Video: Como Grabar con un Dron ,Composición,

Hola amigos, ¿os acordáis del directo que hicimos hace unos días que hablemos de la composición y todo el tema este de camarógrafo aéreo? Pues hoy vamos a hacer un pequeño tutorial de lo importante que es la composición para tener unos vídeos espectaculares. Así que ya sabes, no te pierdas el vídeo amigo.
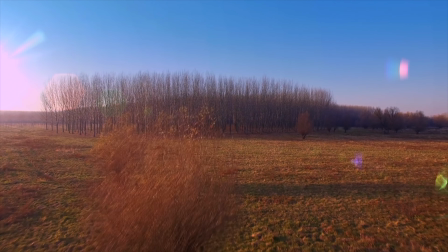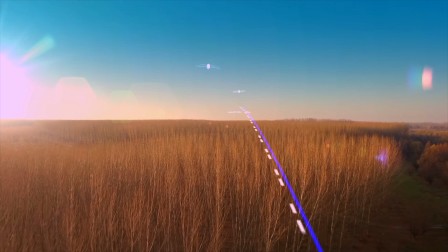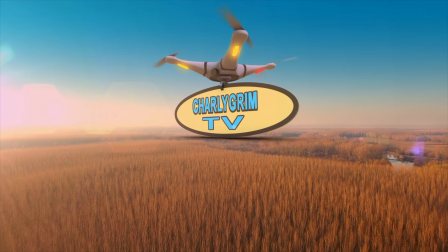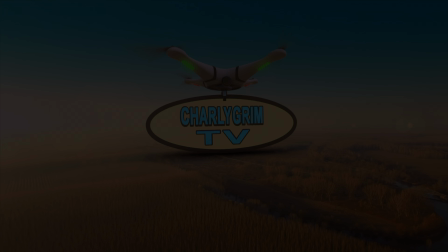Hoy vamos a tocar un tema que era la diagonal, ¿vale? Lo que hay en posiciones que es en diagonal y con la importancia de las líneas de fuga, que es lo que nos va a hacer al espectador que coja y siga de un punto hacia el otro, ¿vale? La importancia que tiene de dejar el espacio este para que el espectador pueda moverse durante la imagen y no se sienta agobiado y se sienta atraído. Ya sabemos que la imagen en un vídeo es eso, es imagen en movimiento. Pero aunque sea imagen en movimiento, hay que respetar sobre todo esto, es decir, no ahogarlo, es decir, dejarle espacios, aire, aire, aire, aire, para que pueda respirar, ¿vale? Eso es importantísimo. Así que vamos a ver este vídeo y os lo voy comentando. Luego, la regla de los tres tercios. ¿Os acordáis? Pues vamos también a tocar la regla de los tres tercios para que veáis la diferencia que hay de usarla a no usarla.
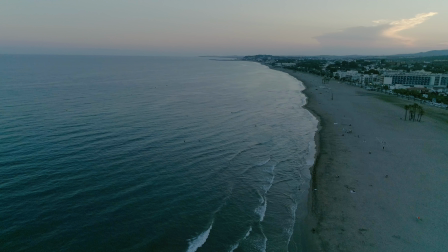¿De acuerdo? Vamos a verlo. ¿Qué os parece más interesante? ¿Así o manteniendo esta diagonal que voy a hacer ahora mismo?
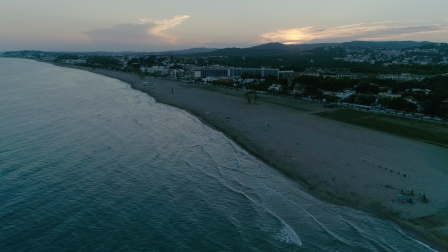¿A que queda más bonito con esta diagonal? ¿A que se ve más bonito? Tenemos la carretera y la costa que nos hace esta diagonal.
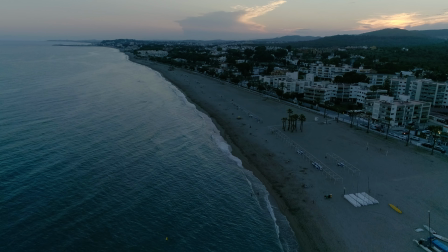Como es aquí el ejemplo este, ¿veis?
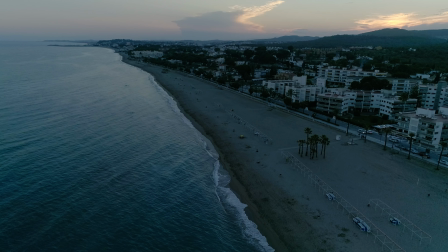Tenemos la carretera, tenemos la costa, es una diagonal perfecta, pero que nos aporta un punto de fuga al final.
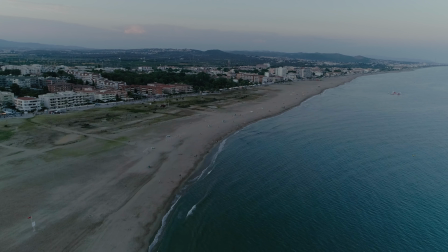Aquí es lo mismo, una diagonal, tenemos la carretera, tenemos la costa,
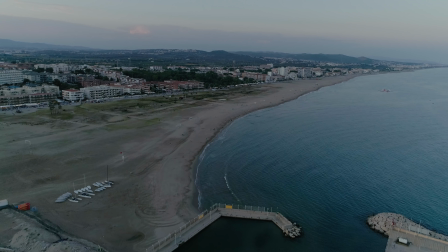pero estamos tirando hacia atrás con el dron para ir sorprendiendo al espectador con este puerto deportivo,
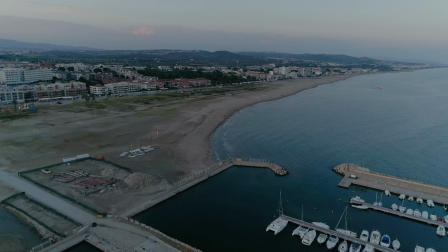que poco a poco se lo vamos a ir mostrando.
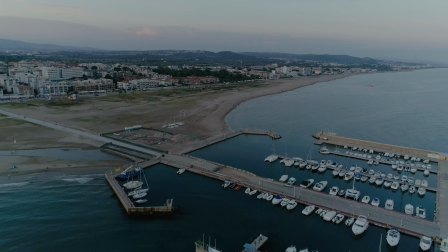ya veréis que se acaba de romper un poco lo que es la diagonal pero aquí, pues claro, se lo merece porque tenemos este puerto que lo va manteniendo cautivo,
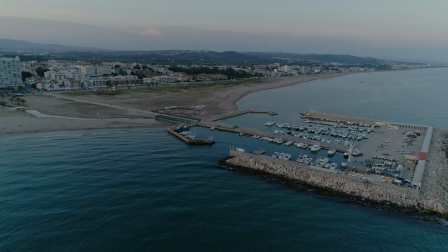pero tiene mucho aire esta imagen este vídeo tiene mucha imagen porque puede navegar por muchos sitios el espectador y no se aburre
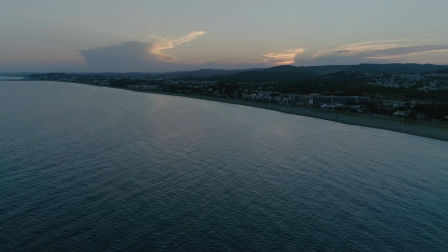aquí tenemos, claro lo mismo, hemos mantenido largados tres tercios porque tenemos este cielo interesante y esta costa y haciendo un pequeño paneo lateral para ir mostrándole pues
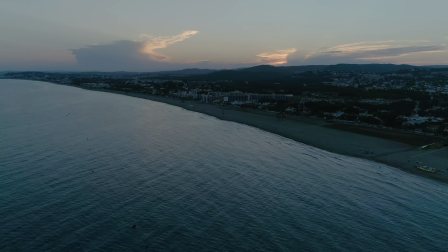playa que vamos aportando a la imagen pero manteniendo esta
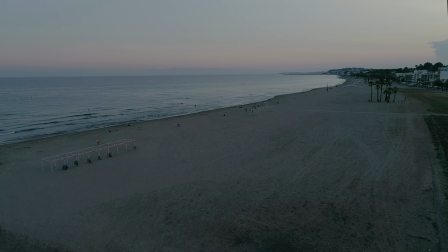composición en diagonal aquí es lo mismo pero estamos digamos ya lo ha visto todo el espectador
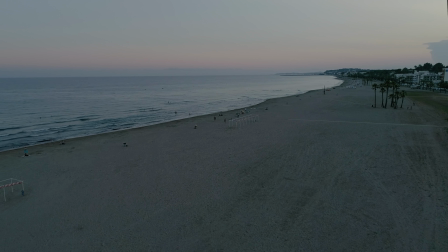pero estamos dirigiéndolo a este grupo de palmeras tan interesante poco a poco y bueno pues el espectador pues otra pues queda así como cautivado y qué bonito no este grupito de palmeras ahí y vamos a
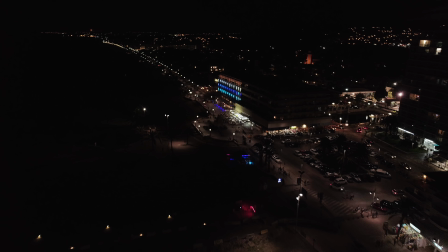mí me encanta esta toma es muy bonita y aquí es un caso claro de nocturno de vuelo
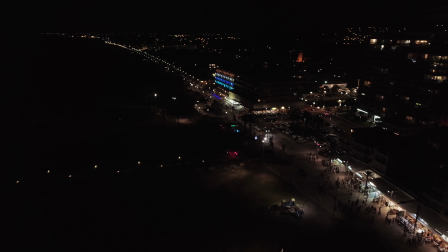nocturno que las luces nos hacen esta diagonal aunque tenemos muchas luces difuminadas
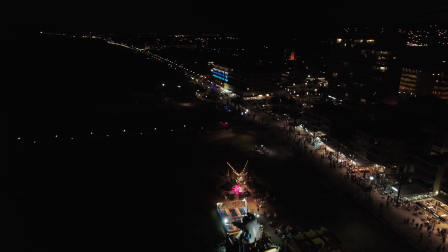por la imagen pero fijáis la que más carácter nos da es esta
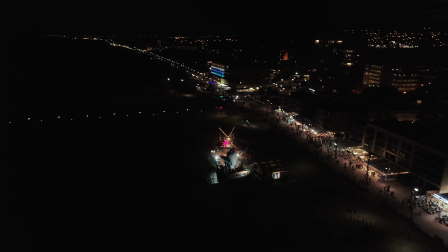esta venida y vamos a hacer un paneo hacia atrás mostrándole al espectador cosas que
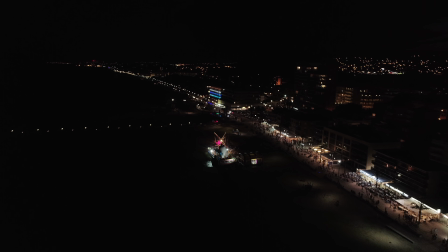van apareciendo en la imagen manteniendo esta diagonal de acuerdo es importante que ya
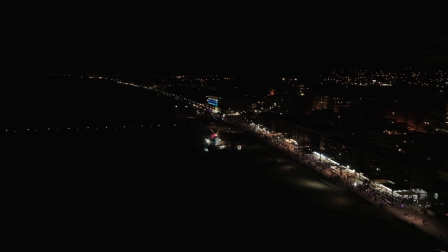veréis las luces, como también pueden atraer y al fondo veis que esos cohetes de fuegos artificiales, que es interesante aquí tenemos un claro ejemplo
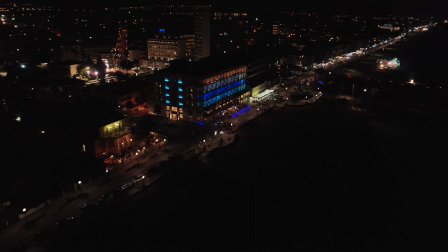de los colores aunque sean fríos, como nos van a atraer la atención y no nos va a dejar navegar